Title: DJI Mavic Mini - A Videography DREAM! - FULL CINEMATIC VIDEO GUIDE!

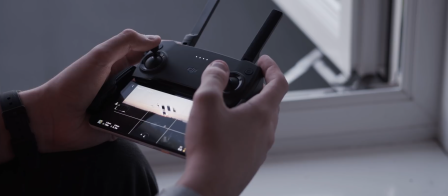So if you've seen my review of the Mavic Mini, you'll know that I love almost everything about this drone.
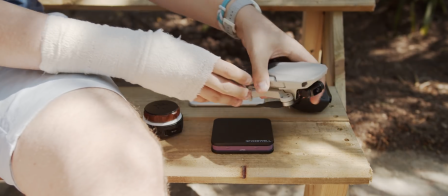The Mavic Mini brings together the best features of the entire Mavic line with its foldable arms and compact size,
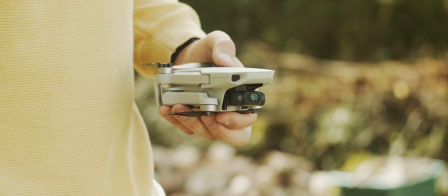along with some upgrades from the Spark with a 3-axis gimbal that shoots 2.7K video, instead of a 2-axis gimbal that shoots 1080p.
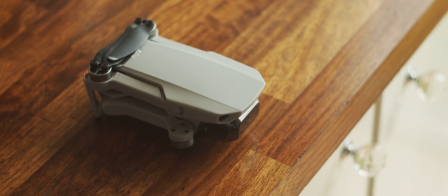In fact, there's so many features on the Mavic Mini that there's only a few notable omissions,
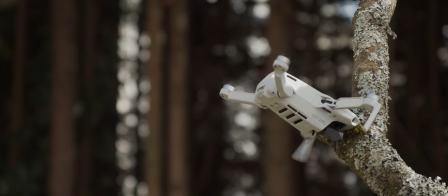like the front vision sensors for obstacle avoidance, and the smart flight modes that we've known to love from the other Mavics.
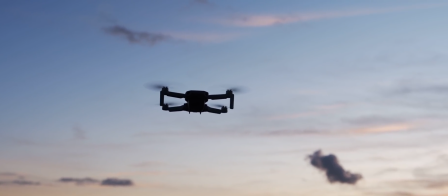And although these would be nice to have, the absence of them barely affects the user experience, and for the price, it's absolutely insane. But there was one missing feature that bothered me more than any of the others, and that was the lack of manual video.
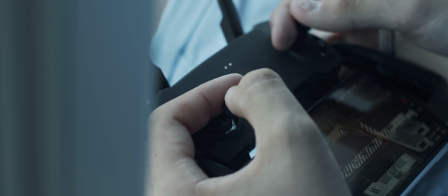I talk about it a little bit in my review, but at the same time for the price, it's hard to justify complaining about it.
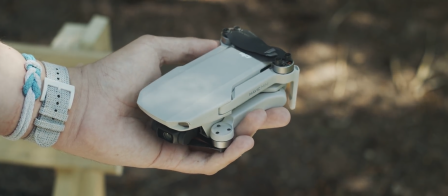And although I knew that there wasn't manual video when I was going into this drone, and I never expected it to be added, it's completely changed the game now that it has been added, with version 1.00.500. Yeah.
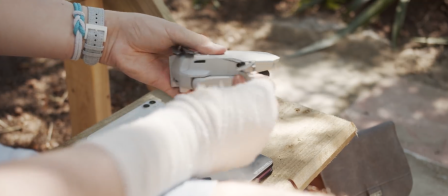Before the update, I found myself being disappointed with about 10% of the footage I shot because of extremely high or extremely slow shutter speeds.
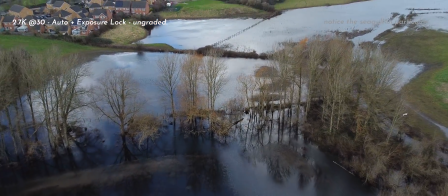It's something that, for me, where I'm used to shooting with a cinema camera with full manual controls, in fact no auto whatsoever, actually bugged me for a lot of the footage that I was shooting with the drone.
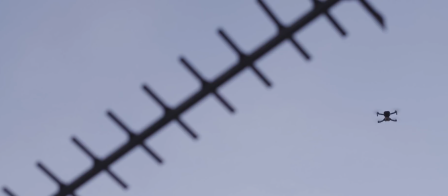But of course, the Mavic Mini is not supposed to be a complete videography tool, it's supposed to be a travel camera that you can take anywhere with you. But after this new update, it has become a videography tool. So how can you make the most of this new update?
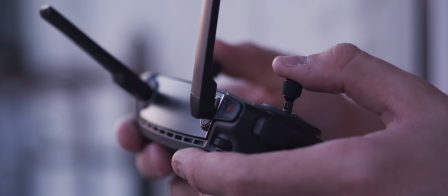Well, here's how I've been able to get so much more out of this drone, from the most basic of settings that you just need to set and leave, to more advanced ones that I've learned not only with this drone but with other cameras. There's a whole lot of stuff that you need to learn for this drone if you're going to start flying it with manual video,
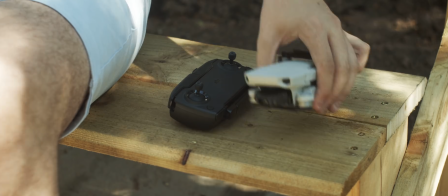but luckily DJI have really implemented this well, and once you get your head around what settings you need to use, it's pretty damn easy to just go out and fly as you would before this update. But before we get into any of that, if you're a new drone pilot, an existing videographer, a photographer,
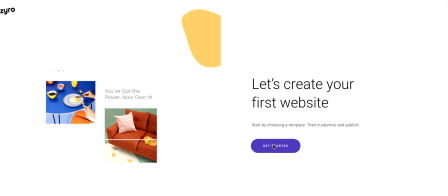or in fact anything in between, what better way to showcase your work than with a bespoke built website from Zyro,
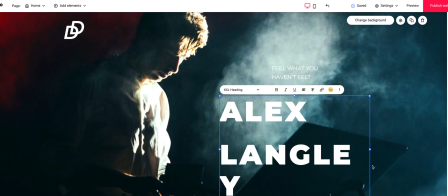today's sponsor. Creating a site with Zyro is as easy as drag and drop, you don't need to bother with coding anything.
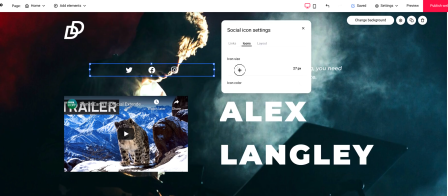With dozens of bespoke templates to choose from, getting started is easy, and they're fully customizable, so your site can be uniquely yours.
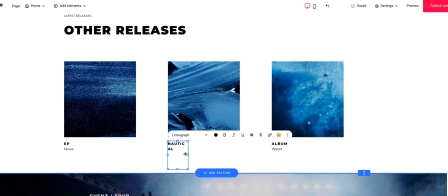Building a site with Zyro is as simple as dragging and dropping elements onto your page, like your favourite photos, drone shots, or anything that you've created.
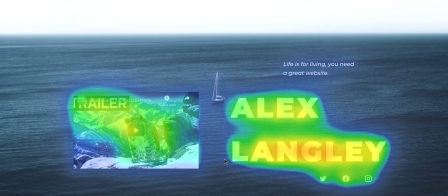And with their smart AI features like the prediction heat map, text recommendations and logo creators, Zyro helps you every step along the way to get your work out there. And best of all, you can get your site up and running within just an hour of creating your account.
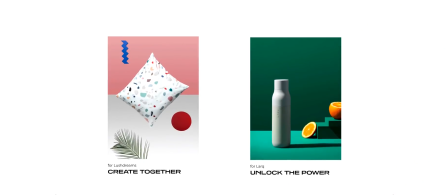And I don't think I see anyone else making things that simple. Zyro takes the difficulty out of site building and puts the creative customization right at your fingertips.
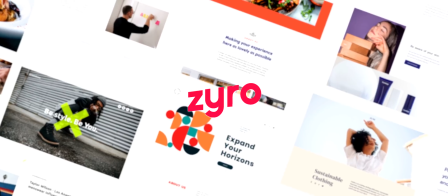Perfect for a professional looking drone portfolio, Zyro can be the launchpad you need to get your work out there. Sign up now at the link in the description and use the code TECHFOCUS for 30% off any of their paid plans.
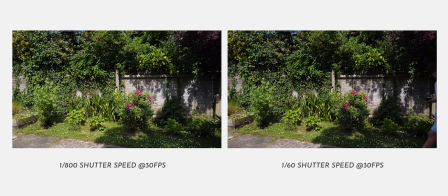So a general rule of thumb when shooting any kind of video is to use a shutter speed that is double your frame rate, also known as the 180 degrees rule.
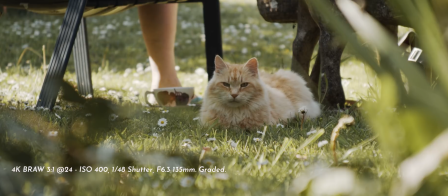So for example, I'm shooting at 24 frames per second, and with a shutter speed of a 48th of a second, that is what creates the natural motion blur that most people consider to be cinematic.
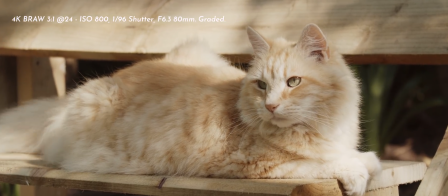A higher shutter speed often creates jumpy looking footage that will honestly look more like a smartphone video than anything that's shot on a decent camera. But on the other end, a shutter speed set too low, for example one that is a 24th of a second at 24 frames per second,
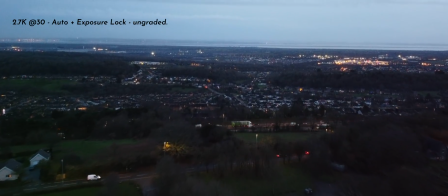can create mushy looking footage, and it takes away from the main subject of the shot.
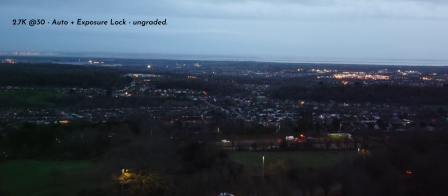This is common with low light capture from the Mavic Mini, which is why I barely included any low light footage within my review.
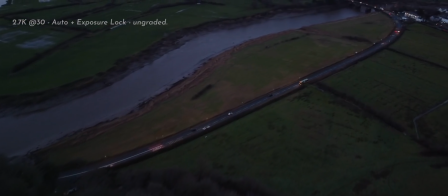Take this shot for example, this was shot well before the manual video came into play,
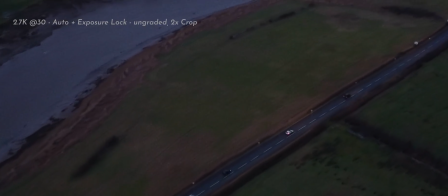but you can tell that the shutter speed is equal to the frame rate because of the way that not only the compression ruins the motion blur,
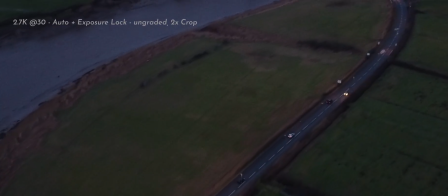but the motion blur is there and it's really strong.
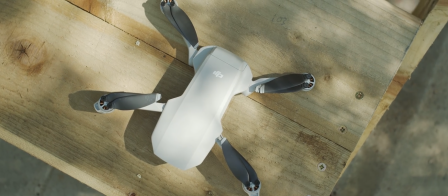So if you're heading out to fly, setting the shutter speed in line with this rule will elevate your footage to a true cinematic level.
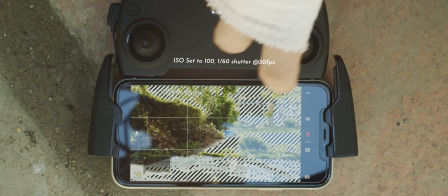But there's a problem here. If you're shooting in daylight, the lowest ISO setting is 100, so achieving the 180 degree rule is near impossible.